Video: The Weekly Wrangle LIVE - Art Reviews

Okay, and I believe we are live. Just double checking here with Restream and double checking a couple of things. Okay, let me know in the chat if you can hear me all right. But I think this is working. So, assuming that this is all good, welcome to the weekly Wrangle. So, I want to mention a few things before we get started here today. Number one, the weekly Wrangle is starting up again. And every single week, what I'm doing is I'm coming out with either some sort of career topic, an interview, or in this case, a live hangout / art review where you can ask questions that relate to CGI. We can go over other people's projects and talk about what's working well, what can be improved. And really, it's just a good time to hang out and hopefully cover some topics that help you develop as a CGI artist. So, with that being said, let's switch our view to the art reviews that we have here today. And as always, feel free to say hi in the chat. This is all live here, so that should be good.
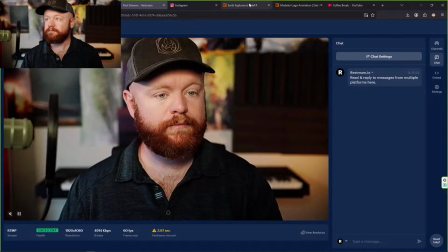Okay.
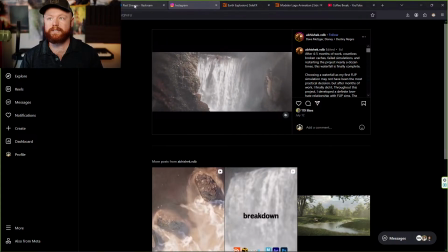So I'm going to take my screen over here, bear with me for 1 second, and take this guy over here so I can see your comments. There we go. Okay, I believe that should be good. All right, first one up here, we have
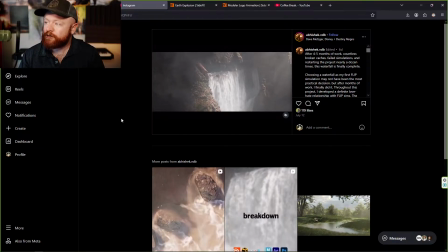Abhishek VDB, and this here is a really cool waterfall simulation that was recently shared by Side Effects. And I found this here on Instagram as well. Let's see if we can get this bigger.
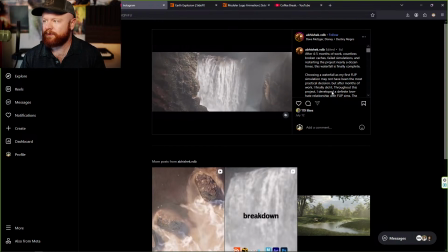Sometimes Instagram is a little difficult when it comes to viewing things.
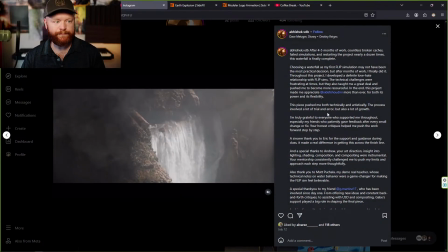So let's see if we can get it. There we go. So yeah, here's the waterfall effect.
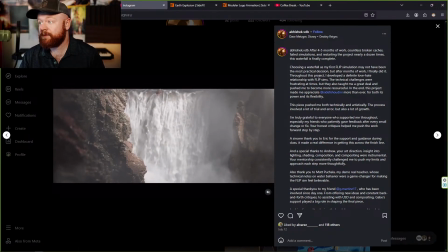And well, let's just read some of the description here. This is about 4 to 5 months of work.
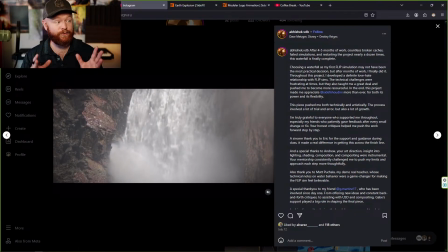Right off the bat, I can tell that this is really high quality, lots of interesting layers going on.
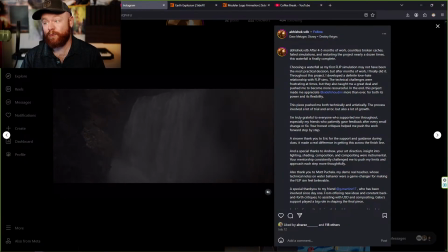First impression is this is one of the best waterfall sims I've personally seen.
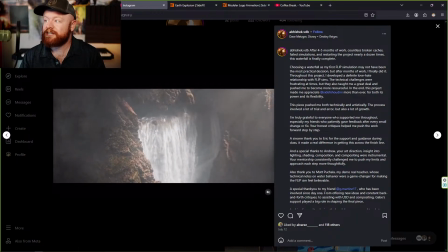Countless broken caches, failed sims, and restarting the project nearly a dozen times.
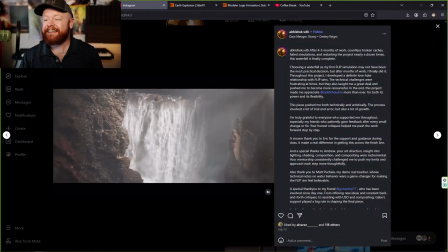So that is definitely a well-earned render right there, I'd say.
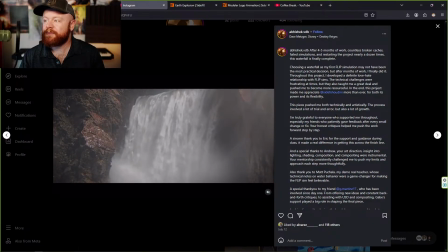So, choosing a waterfall as my first flip simulation may have not been the most practical decision, but after months of work, I finally did it.
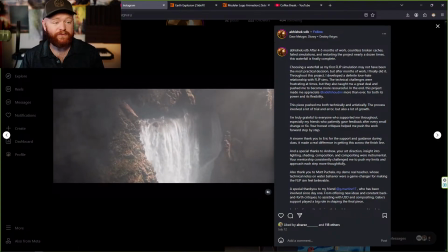So yeah, this being the first flip sim is pretty amazing.
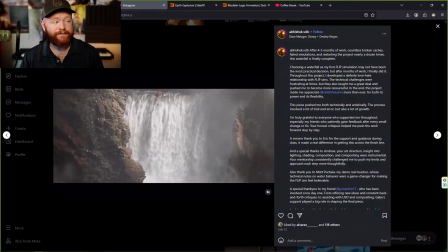And this is definitely a trial by fire, so to speak, just by looking at it.
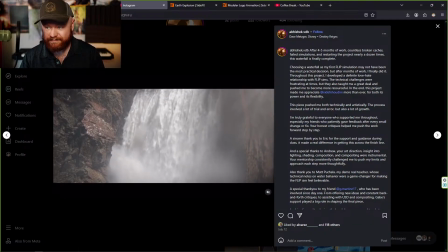So anyway, when it comes to things that are working, things that are not. First of all, let's talk about things that are absolutely working.
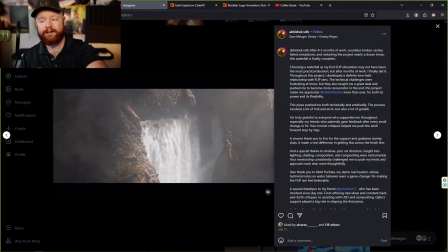I would say that the haze we see right here and the atmosphere and the scale is nailed.
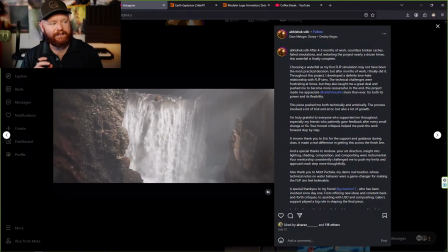It's awesome. It feels cinematic. It feels like everything is being pushed towards the center.
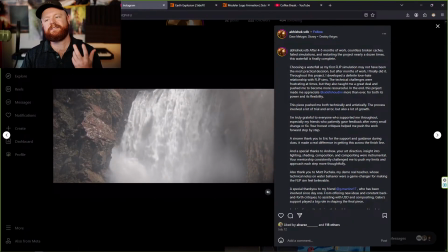And really, in order to get that sense of scale, you need to have depth.
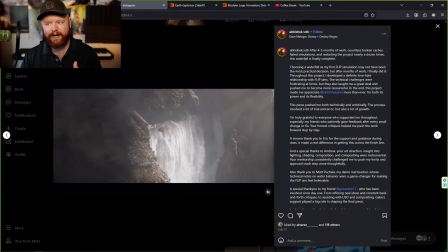And depth is often accomplished by using light to guide you into the frame.
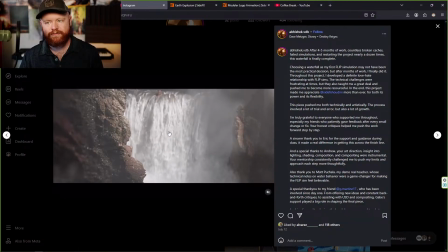So we can see here that the light is primarily on the waterfall, which is where it should be, but the sides are darkened like this as well.
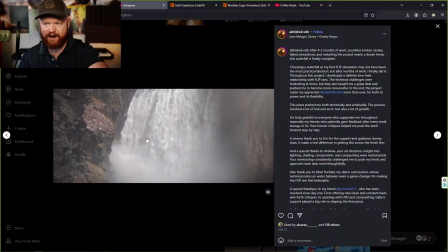And so it just creates these areas that allow us to,
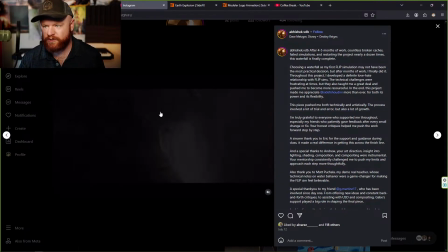focus in our attention in certain spots here. We can really see it right here.
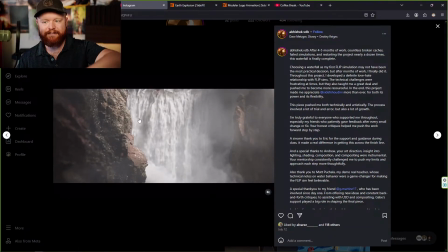The other thing that does this are the layers of volumetrics. So we have clouds in the foreground, we have mist in the foreground, and we have layers.